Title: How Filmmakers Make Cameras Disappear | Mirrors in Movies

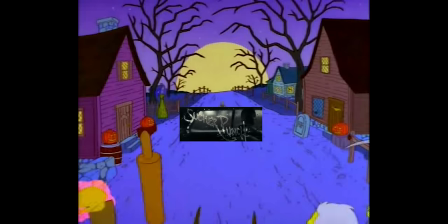So what kind of witchcraft is being so publicly displayed here? Unlike Contact, there's no VFX.
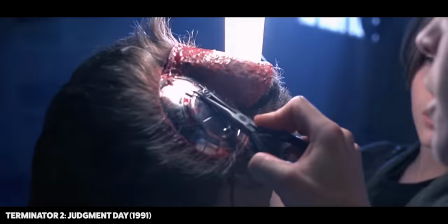In fact, this technique is essentially the same as the one used in that mirror shot from T2 and this mirror shot from Peggy Sue Got Married.
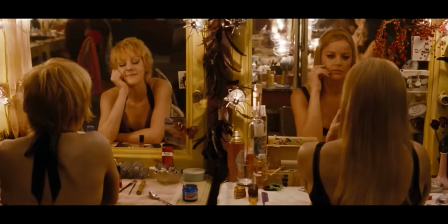What you're actually seeing as the camera moves is the shot transitioning from one side of a duplicated set to the other,
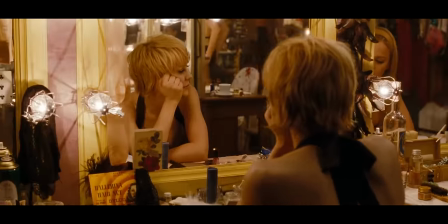with an invisible cut spliced in there very sneaky.
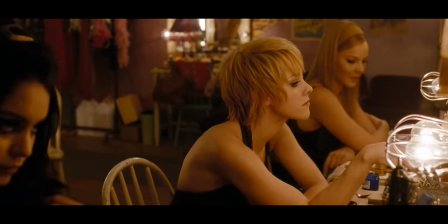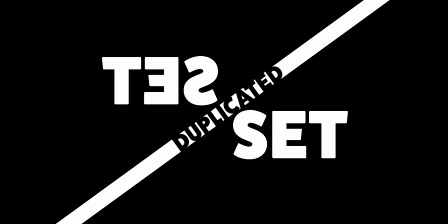And a duplicated set means a duplicated cast.
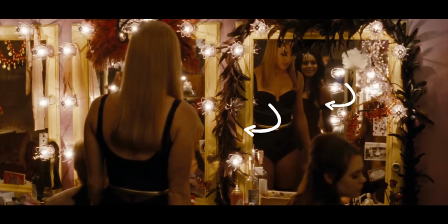When this character sits down, what you're really seeing is two cast members trying their absolute best to sit down at the same time,
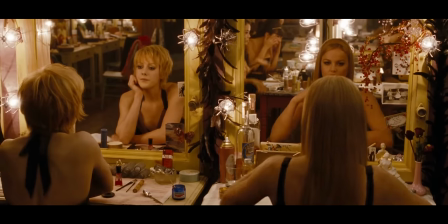matching their movements to sell the idea that there is in fact a mirror there.
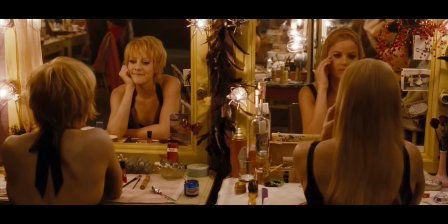And notice all the small touches throughout the shot to help sell the effect,
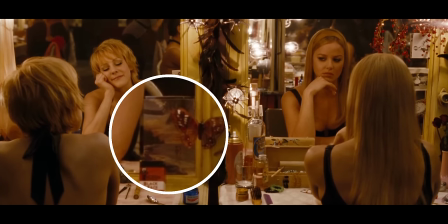like these photos stuck in the mirror that have their own reflected versions placed perfectly behind them.
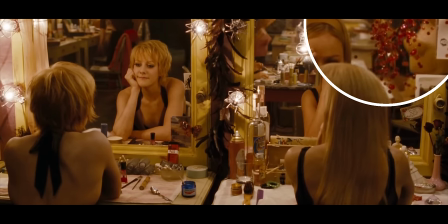They've even matched this vine-type decoration with its own double, not to mention all the props on the table.
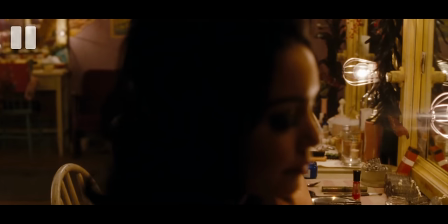It's really impressive stuff. As for that invisible cut, well, it's no accident that this actor's head conveniently cuts the frame in half.
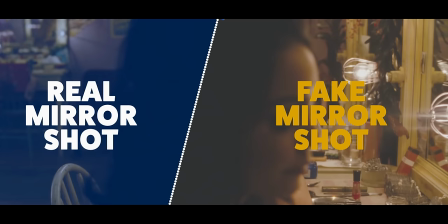Yeah, they've actually used her head as a stitch point to connect two shots together,
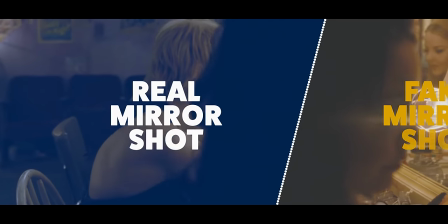allowing them to seamlessly transition from the fake mirror shot we started with and into the version of the set with real mirrors,
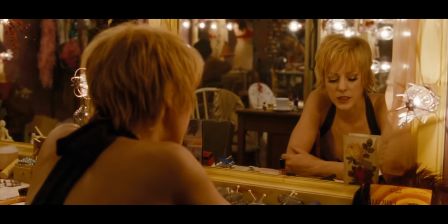so the shot can finish with the actor's real reflections.
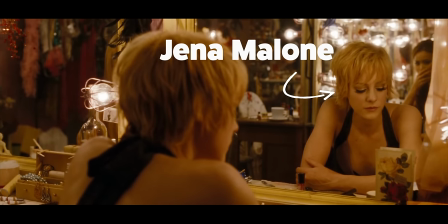Also, that's Jenna Malone from, well, Contact. How has that happened?
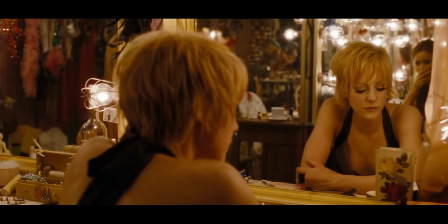How did that... The question is this what's happening here?
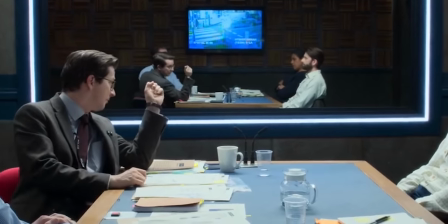Looking at this scene closely, the movements of each of the characters, they're too perfectly matched to their reflection.
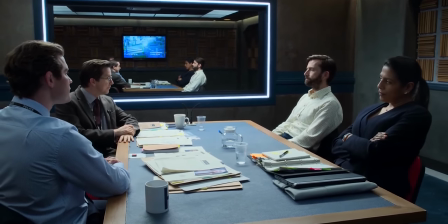So unless we've got some cloned Wolverine type shenanigans going on here.
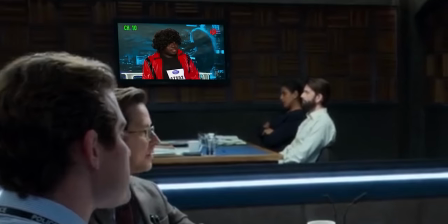It's definitely enough for me, dog.
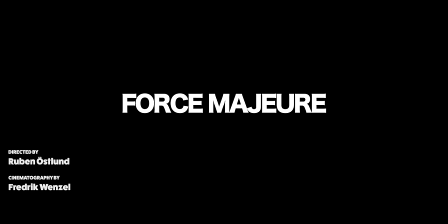What's so cool about this technique is just how it does its thing like it's nothing.
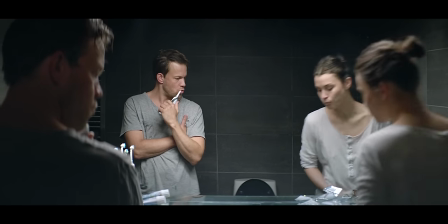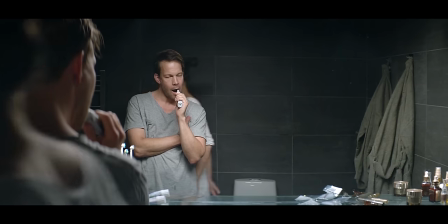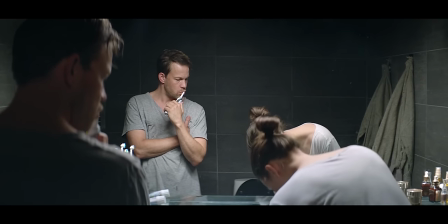It's a lovely shot, but it takes some eagle eyes to realize it should technically be impossible.
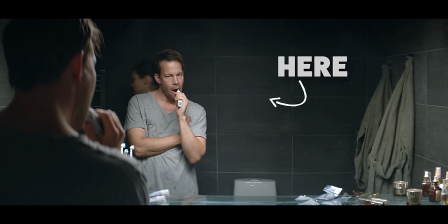There should be a camera right here, yeah? Well, it's much simpler than you'd think.
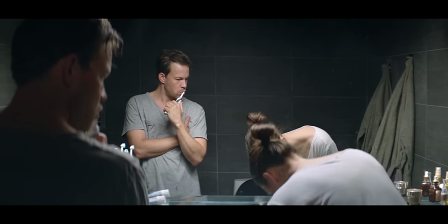You'd think maybe there's some blue screen involved, like in Contact, or we've got some doubles doing their thing.
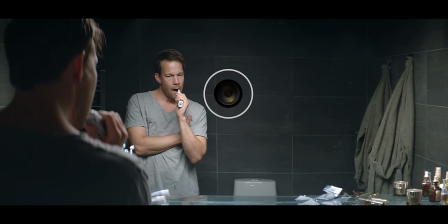No. They just built the camera into the wall, and then they just removed the lens sticking out in post.
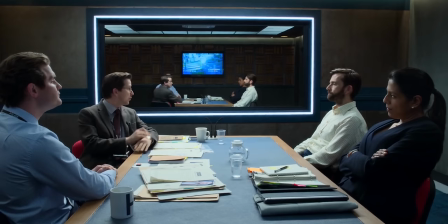Pretty simple, but is this what is happening in our little mirror shot here?
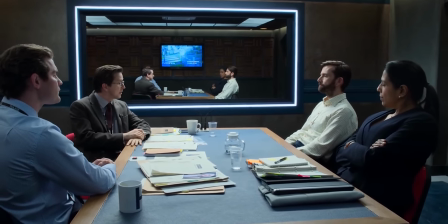Well, let's find out.
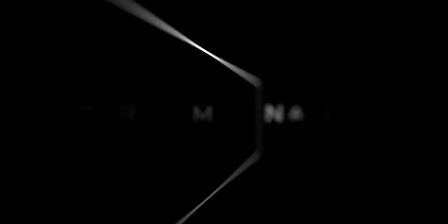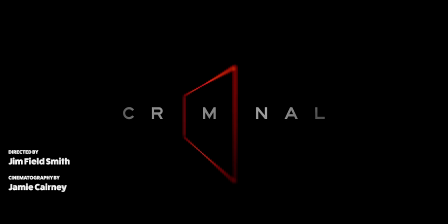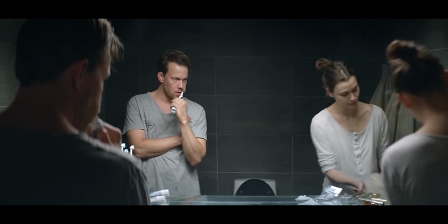Although the shot here is locked off on a tripod, well, kind of locked off in a wall, I guess. Hey you, aspiring filmmaker, do you need something to keep your camera stable when shooting? No, not a tripod, you f***. In fact, f*** your tripod.
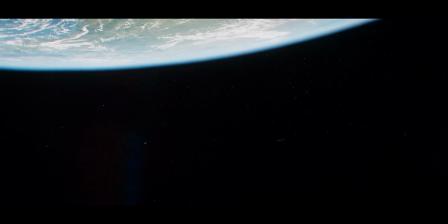Look, we need to get the hell out of here. Need some help there, man?
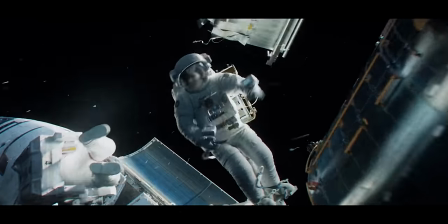No, don't wait for us. It's stuck. Man down. Houston, the man down.
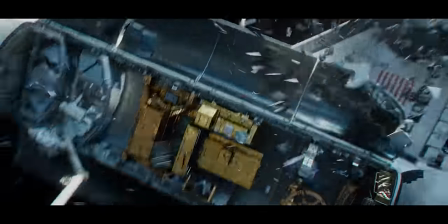Copy.
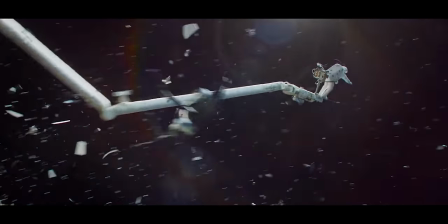You don't need that. What you need is something better. Introducing the wall. Never be stuck for a place to put your camera again. If you've got a wall, you're good. Just punch a hole in the closest vertical surface and you're good to go. It's the most convenient piece of gear you'll ever own. Oh my God, Tim! Ah!